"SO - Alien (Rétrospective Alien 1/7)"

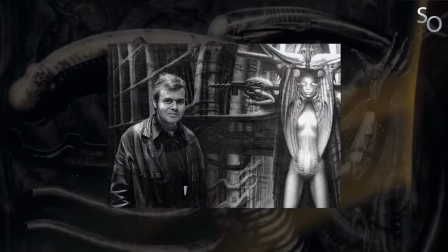[8:15]
Il tourne les pages, et là, l'Alien se matérialise enfin. Necronomicon 4, ce sera ça. Giger est alors embauché pour se charger de tout ce qui concerne l'iconographie Alien. C'est tout bonnement dégueulasse.
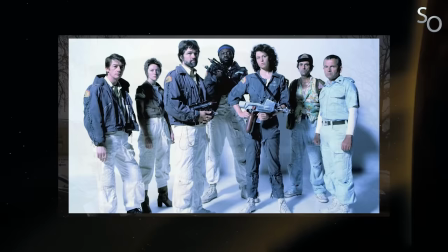[8:27]
Ce sera parfait. Le tournage peut ensuite commencer au studio Shepperton à l'été 78, non sans être passé par une phase de casting épique.
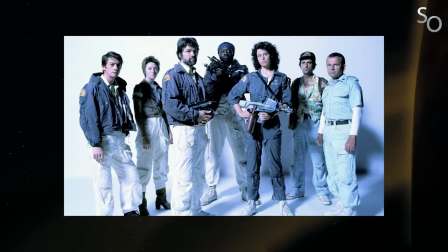[8:34]
Alien met en scène 7 personnages composant l'équipage du Nostromo.
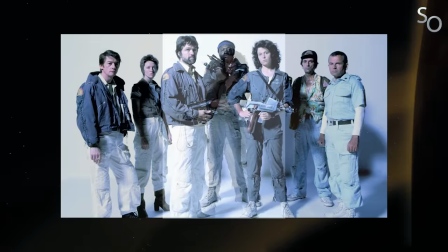[8:37]
À la base, il devait s'agir de cet homme, mais deux d'entre eux deviennent des femmes au fil des diverses réécritures, et c'est l'une d'elles, Ripley, qui sera le protagoniste principal.
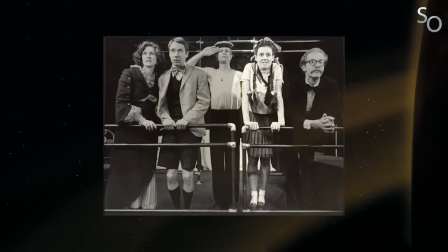[8:45]
C'est Suzanne Weaver, dit Sigourney Weaver, 29 ans, qui décroche le rôle.
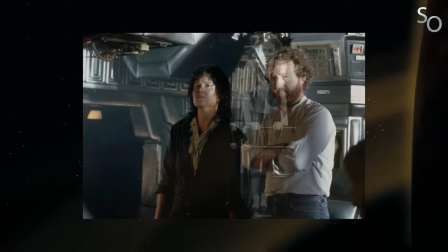[8:48]
Pour elle, comédienne de théâtre new-yorkaise qui n'avait alors qu'une expérience très limitée des plateaux de cinéma, Alien constituera un véritable baptême du feu.
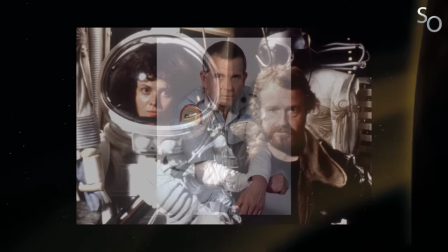[8:54]
Loin de chez elle et face à un réalisateur exigeant comme Scott, qui aime en faire voir de toutes les couleurs à ses acteurs, elle développe vite une carapace, tout comme son personnage.
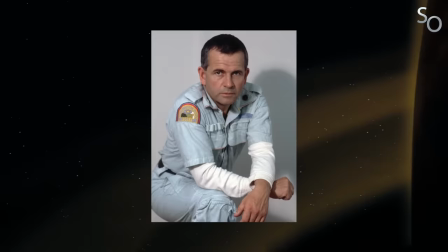[9:01]
A ses côtés, Ian Holm, extraordinaire acteur anglais qui souhaitait passer dans le cinéma après des années au théâtre et à la télévision, obtiendra le rôle de Ash, l'officier scientifique du vaisseau.
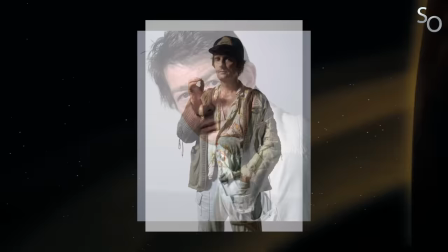[9:09]
L'officier scientifique du vaisseau. Yafet Koto interprétera le rôle de Parker, le technicien grande gueule syndicaliste, et Aradine Stanton, celui de Brett, son acolyte.
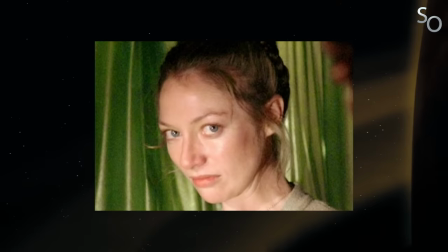[9:18]
John Hurt remplacera au pied levé John Finch dans le rôle de Kane, l'officier en second, et Tom Skerritt sera Dallas, le capitaine passif qui a du mal à assumer son statut.
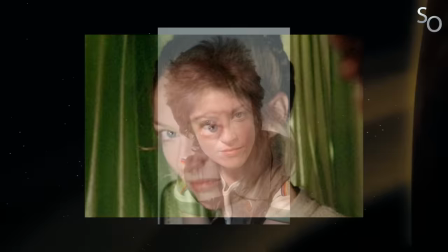[9:24]
Enfin, l'actrice Veronica Cartwright, qui avait fait des essais pour un carnet Ripley, restera persuadée qu'elle avait obtenu ce rôle, et ce jusqu'aux essayages des costumes.
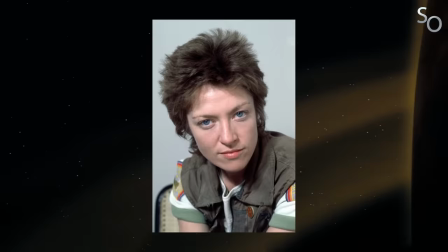[9:32]
A son grand désarroi, elle découvrira finalement qu'elle avait en fait été choisie pour jouer Lambert, la navigatrice hypersensible censée refléter les réactions du public.
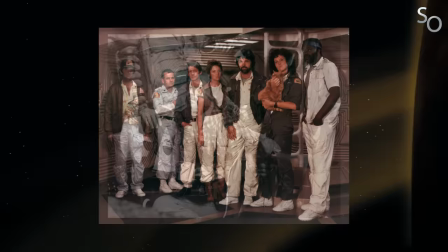[9:39]
Cette bande d'acteurs hétéroclites devra donc composer avec un tournage particulièrement compliqué qui mettra leur patience à rude épreuve.
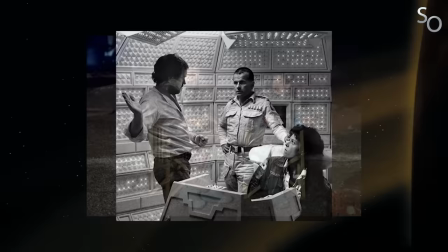[9:45]
Scott ne cache pas qu'il privilégie le travail sur la mise en scène au détriment de la communication avec ses acteurs, et Tom Skerry sera le premier à s'en plaindre,
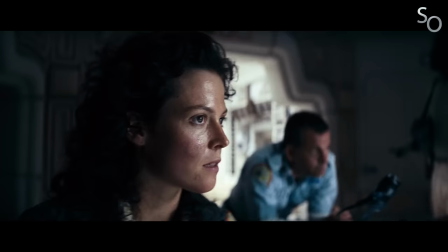[9:51]
s'impatientant régulièrement lors des mises en place particulièrement longues qui obligent les acteurs à attendre de nombreuses heures.
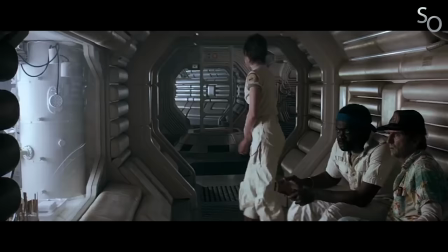[9:56]
Scott prend également un malin plaisir à créer des tensions entre les différents acteurs, ceux dans le but d'obtenir des performances plus réalistes.
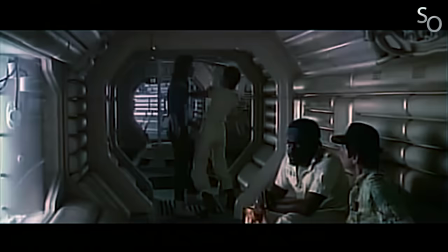[10:02]
La scène du directeur Scott ou Lambert conne une gifle à Ripley en est d'ailleurs un exemple flagrant. Après plusieurs prises qui ne fonctionnaient pas, Scott susurre à Veronica Cartwright de coller une véritable gifle à Weaver. C'est bien sûr cette prise qui sera conservée au montage. Légèrement sadique, le Ridley.
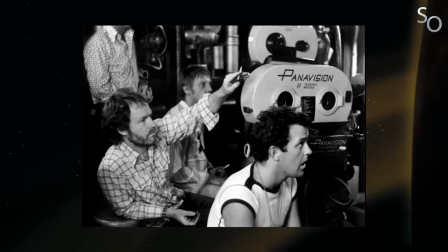[10:15]
Mais ce tournage n'est une sinecure pour personne, et certainement pas pour Scott qui est le producteur de la Fox sur le dos.
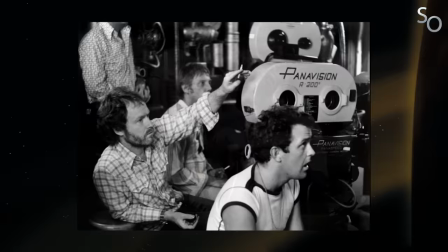[10:20]
Ces derniers, inquiets par les départements de budget et les ambitions apparemment irréalistes de Scott, ne cessent de le rappeler à l'ordre.
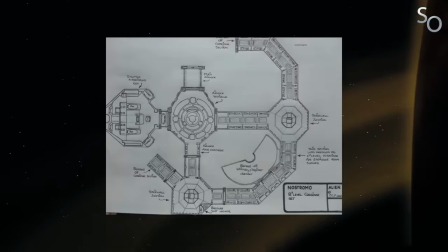[10:25]
Mais ce dernier tient bon et parvient à faire construire de nombreux décors fabuleux comme celui du Nostromo bâti comme un vaisseau bien réel avec de véritables coursives reliant les différentes salles dans un souci d'authenticité.
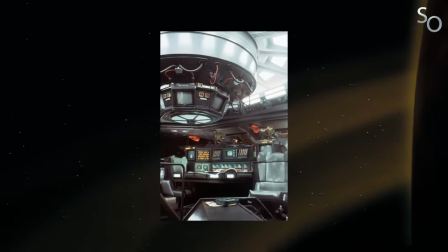[10:34]
En résulte deux effets positifs.
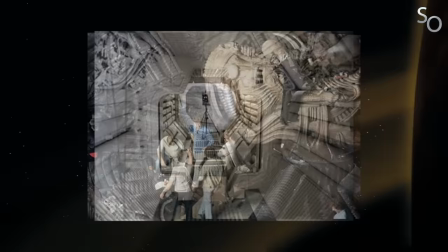[10:35]
Le premier est d'être totalement immersif pour les acteurs qui ressentent rapidement la claustrophobie subie par leurs personnages et le second qui lui permet de placer la caméra où il le souhaite comme dans un décor purement naturel. L'autre décor ayant fait grincer les dents des dirigeants de la Fox est bien évidemment celui du Space Jockey. Mais on y reviendra.
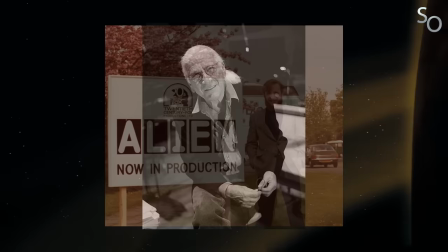[10:48]
Le tournage compliqué s'achève en octobre 1978. 1978.
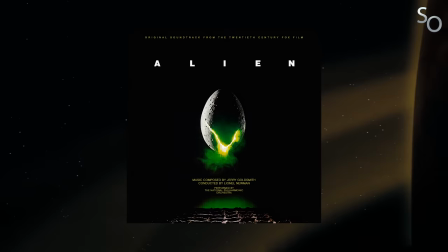[10:51]
Le film part ensuite en salle de montage et la musique est confiée au compositeur Jerry Goldsmith qui vivra une expérience très frustrante, lui et Scott n'ayant apparemment pas la même vision des choses. Là où Goldsmith cherche à composer de sublimes morceaux de musique classique évoquant l'inconnu de façon très solennelle, Scott veut mettre en avant l'aspect terrifiant et morbide de l'espace.
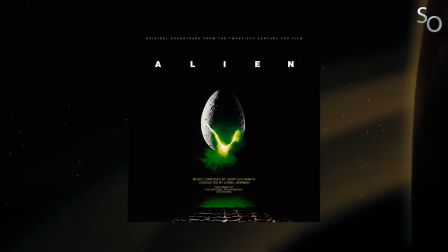[11:06]
Ce qui, pour le coup, est l'approche la plus raccord avec le ton général du film. Goldsmith a donc composé deux versions du thème d'ouverture. Le premier est celui présent dans la bande originale qui correspond à sa vision. Le second, qu'il a composé en à peine quelques heures, est quant à lui mixé à partir de son guturo évoquant à la fois un rondement animal et un moteur de vaisseau spatial, comme un écho au fameux style biomécanique de Giger.
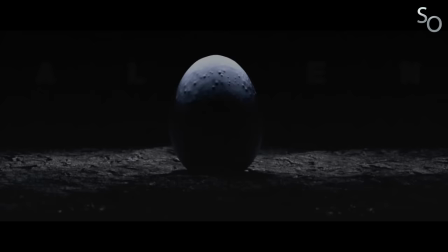[11:24]
C'est évidemment ce morceau qui sera choisi par Scott pour figurer au sein du film.
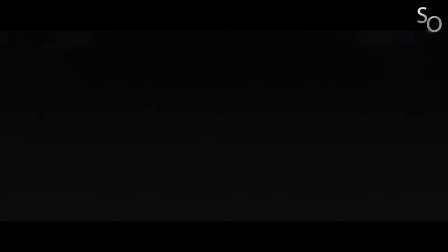[11:27]
Une fois le montage achevé, le film sortit, accompagné d'une campagne marketing tout simplement parfaite, qui parvenait à attiser la curiosité sans rien révéler.
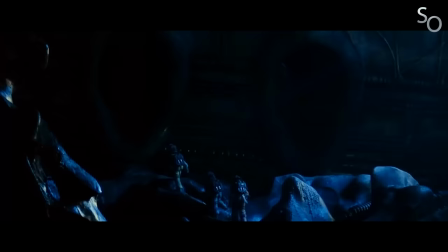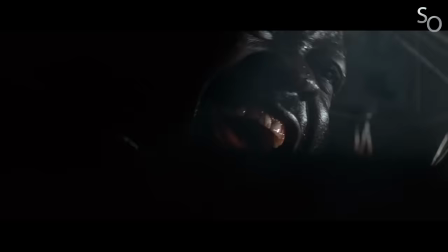[11:41]
Le bon vieux temps.
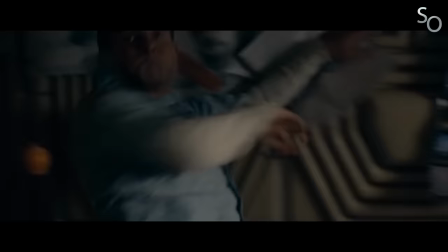[11:42]
Entre sa bande-annonce hyper intense rythmée au son de cette sorte d'alarme,
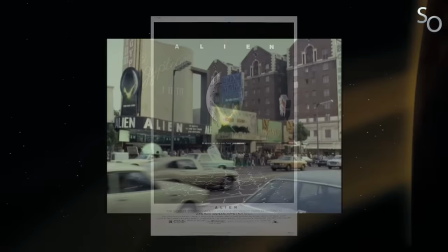[11:45]
et son affiche sur laquelle on pouvait lire l'accroche devenue culte dans l'espace Personne ne vous entend crier, l'enthousiasme autour de la sortie d'Alien se fait sentir, et c'est fort logiquement que des files d'attente énormes commencent à se former autour des cinémas lors de sa sortie au printemps 79 et là c'est le choc personne
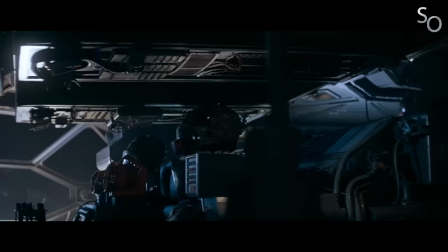[11:59]
ne s'attendait à ça excite la science fiction gentillette de star wars place à la science fiction réaliste huisé et sale lucas
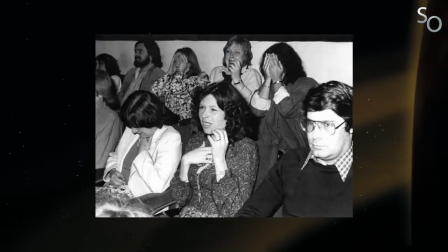[12:05]
a voulu faire rêver les spectateurs avec star wars scott va les faire cauchemarder les traumatisés bon nombre de scènes chocs auront même pour effet de faire courir les gens hors des salles de cinéma pour aller vomir alien prend donc place en 2122 à bord du nostromo vaisseau cargo tractant une immense raffinerie stellaire
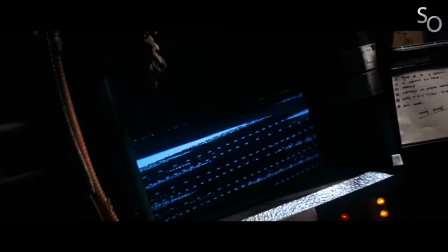[12:20]
vers la terre l'ordinateur de bord maman réveille son équipage en plein milieu du voyage, car il a détecté un signal de détresse en provenance de la planète LV-86.
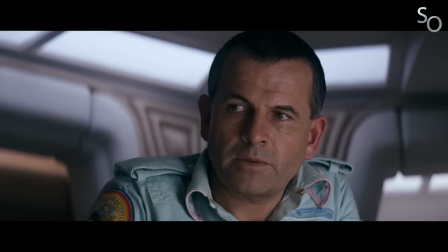[12:27]
Etant contractuellement obligé d'aller enquêter par la compagnie qui les emploie, ce que ne manquera pas de leur rappeler Ash l'officier scientifique,
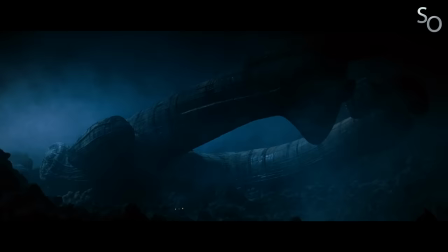[12:33]
le vaisseau se pose sur la planète, et trois des membres d'équipage partent en exploration. Il tombe bien vite sur ce qui ressemble à un vaisseau extraterrestre échoué, dans lequel il découvre un immense cadavre fossilisé.
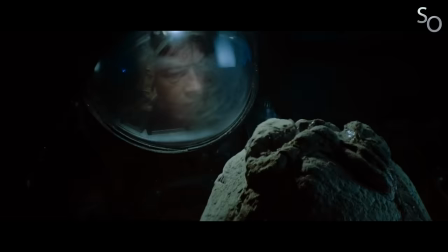[12:42]
Le fameux Space Jockey. Sous ce dernier, une soute remplie de ce qui ressemble à des oeufs. Kane s'approche alors de l'un d'eux, et le cauchemar commence.
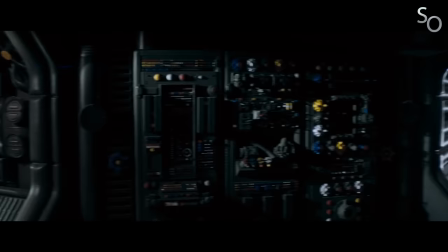[12:51]
Alien est un film extraordinaire.
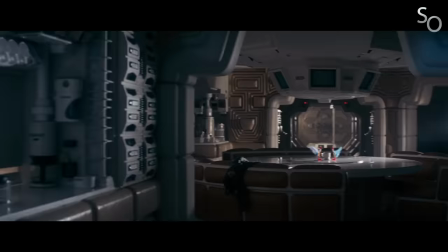[12:52]
Tout y est parfait, à commencer par la mise en scène de Scott, qui parvient à poser une atmosphère extrêmement pesante avec une élégance folle, chaque plan étant millimétré avec une maîtrise dingue.
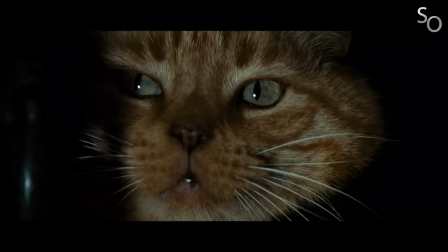[13:00]
La caméra est d'ailleurs toujours en mouvement et paraît vivante, telle une présence fantomatique, un témoin pervers des événements horribles qui se déroulent sous ses yeux.
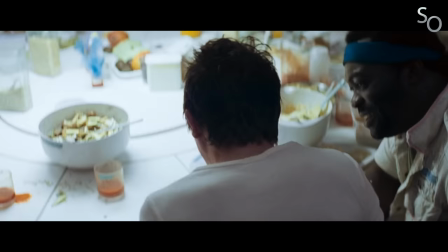[13:07]
La scène la plus choquante du film est bien évidemment celle du Chess Buster, lorsque l'Alien émerge du torse de Kane en plein milieu du repas.
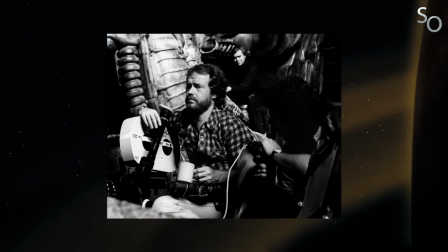[13:12]
C'est cette scène qui a poussé la Brandywine à produire le film. Cette scène qui était appelée à devenir culte si le metteur en scène parvenait à en saisir toute l'intensité morbide.
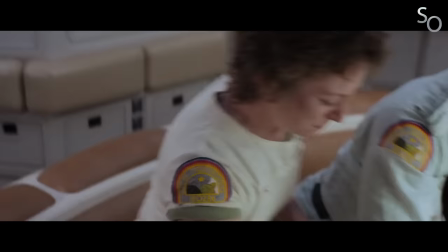[13:19]
Et il y est arrivé ! Près de 40 ans après sa sortie, cette scène d'accouchement est toujours aussi choquante. C'est sans doute à ça qu'en reconnaît les grands films.
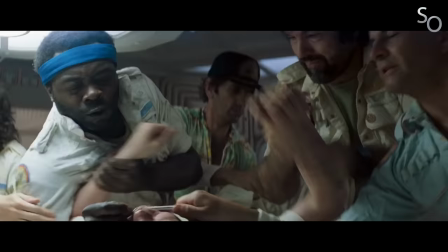[13:26]
Ils vieillissent pas. Scott la filme de façon très immersive, on se trouve aux côtés des personnages qui font ce qu'ils peuvent pour tenter de calmer Kane, croyant naïvement à une banale crise de convulsion.
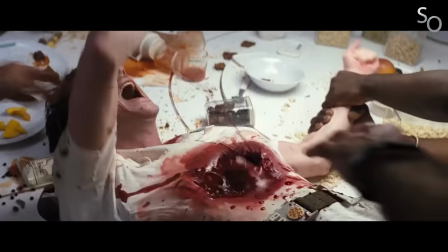[13:33]
Les acteurs sont d'un naturel désarmant, et lorsque l'alien sort enfin du torse de Kane, leurs réactions sont bien réelles, Scott s'étant gardé de leur dire qu'ils allaient se retrouver complètement couverts de sang.
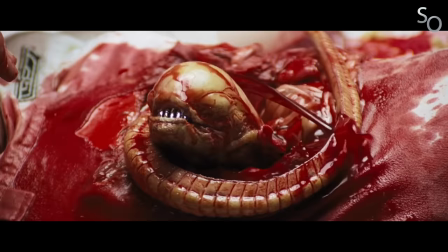Saviez-vous que le design du Chessbuster fut inspiré par le triptyque 3 études de figures au pied d'une crucifixion de Francis Bacon ?
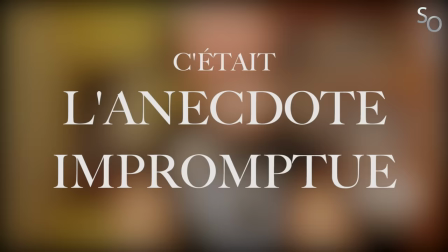[13:52]
Bah voilà, maintenant vous savez.
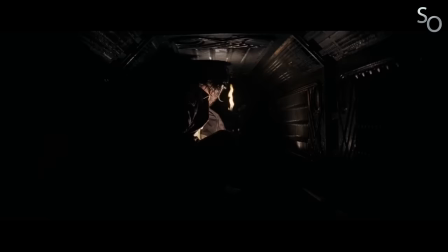[13:56]
Une fois ce premier choc passé, après 45 minutes ayant lentement fait grimper la tension, les séquences de mort s'enchaînent avec Maestria, et si Ripley est aujourd'hui connu comme étant l'héroïne de la saga,
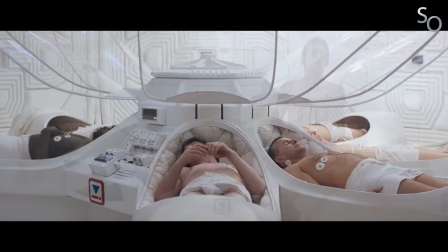[14:05]
à l'époque, rien ne permettait de dire qui allait s'en sortir. Le film se joue même de ses spectateurs en donnant de l'importance au personnage de Kane au début du film, en faisant de lui le premier à se réveiller.
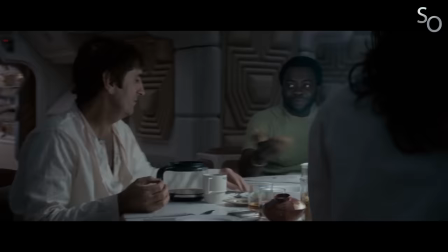[14:13]
Le choc n'en sera que plus grand lorsqu'il s'avèrera en réalité être la première victime. Les personnages sont donc tous mis sur un pied d'égalité.
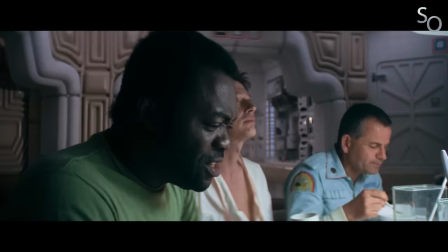[14:19]
Pas de héros, juste des personnes normales parlant de sujets normaux.
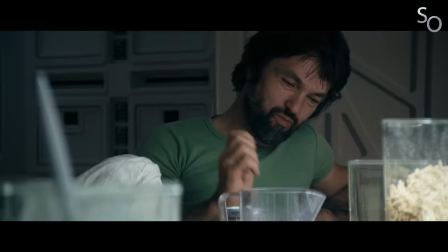[14:22]
Le premier dialogue du film est d'ailleurs centré sur la différence de prime entre les techniciens Parker et Brett et le reste de l'équipage, le film allant jusqu'à dépeindre une mini lutte des classes au sein du Nostromo.
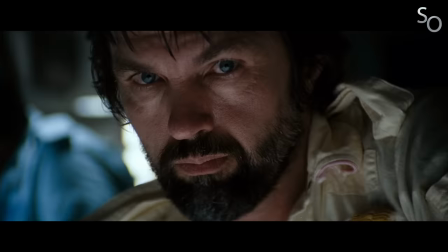[14:30]
Comme ça se passerait sans doute dans la vraie vie. Le casting est donc lui aussi parfait et les personnages sont tous extrêmement bien interprétés par des acteurs impliqués.
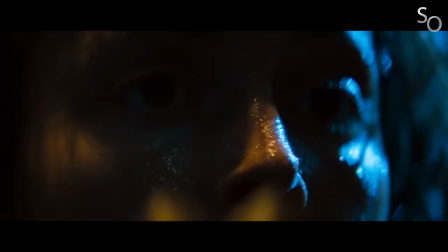[14:37]
Et si Weaver crève évidemment l'écran, la performance qui pour moi surpasse toutes les autres au sein du film, c'est celle de Jan Holm.
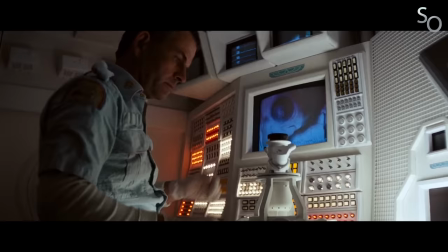[14:42]
Vous savez, Ash, l'officier scientifique. Ash est un personnage extrêmement froid et distant, pas vraiment apprécié par ses collègues qui ne lui montrent que très peu de respect.
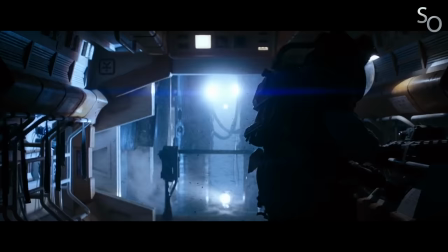[14:54]
Les tensions naissent véritablement quand Dallas et Lambert reviennent de leur expédition avec un canemal en point auquel s'est attaché un parasite,
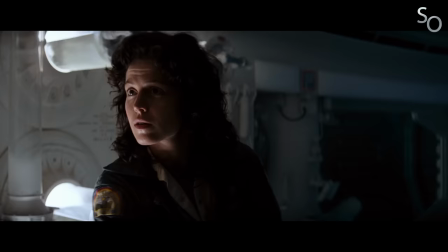[15:00]
et que Ash outrepasse l'autorité de Ripley en leur ouvrant la porte du vaisseau. Ils ne sont pas passés par la phase de quarantaine obligatoire et, en les laissant entrer, Ash met en danger la vie de tout l'équipage.
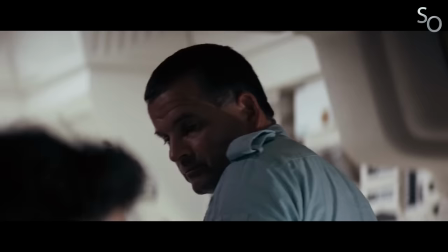[15:09]
Au fur et à mesure du film, son comportement devient de plus en plus suspect, comme s'il faisait son possible pour aider l'alien, et son côté passif-agressif ne joue en rien en sa faveur.
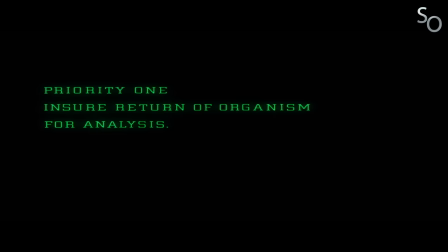[15:17]
On apprendra bien vite qu'Age est en fait un androïde programmé par la compagnie, et qu'il est censé suivre l'ordre spécial 937 ayant pour objectif de ramener l'alien sur Terre pour y être étudié,
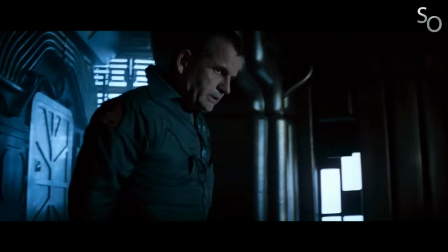[15:25]
et éventuellement servir d'arme biologique. La performance de Holm est tout simplement magistrale, et d'une richesse absolue, encore plus quand on connaît sa véritable nature,
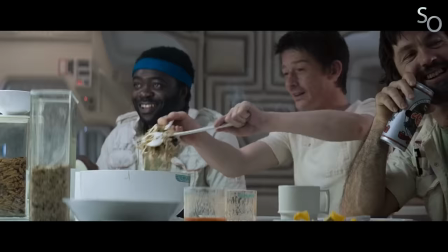[15:33]
ce qui nous permet de faire attention à une foule de détails, comme cet étrange regard qu'il jette discrètement à Kane pendant le repas, juste avant que la poitrine de ce dernier n'explose pour laisser sortir l'alien qu'il a en lui. Bref, chapeau Yannol.
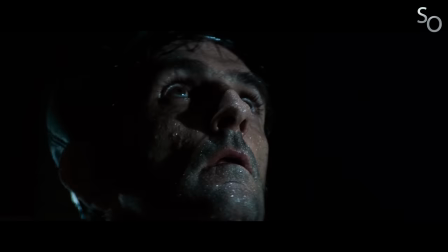[15:42]
On peut en dire autant à tous les autres acteurs, mais la meilleure performance du film, c'est la sienne. Et si les personnages ont l'air bien vivants, c'est également le cas de l'alien.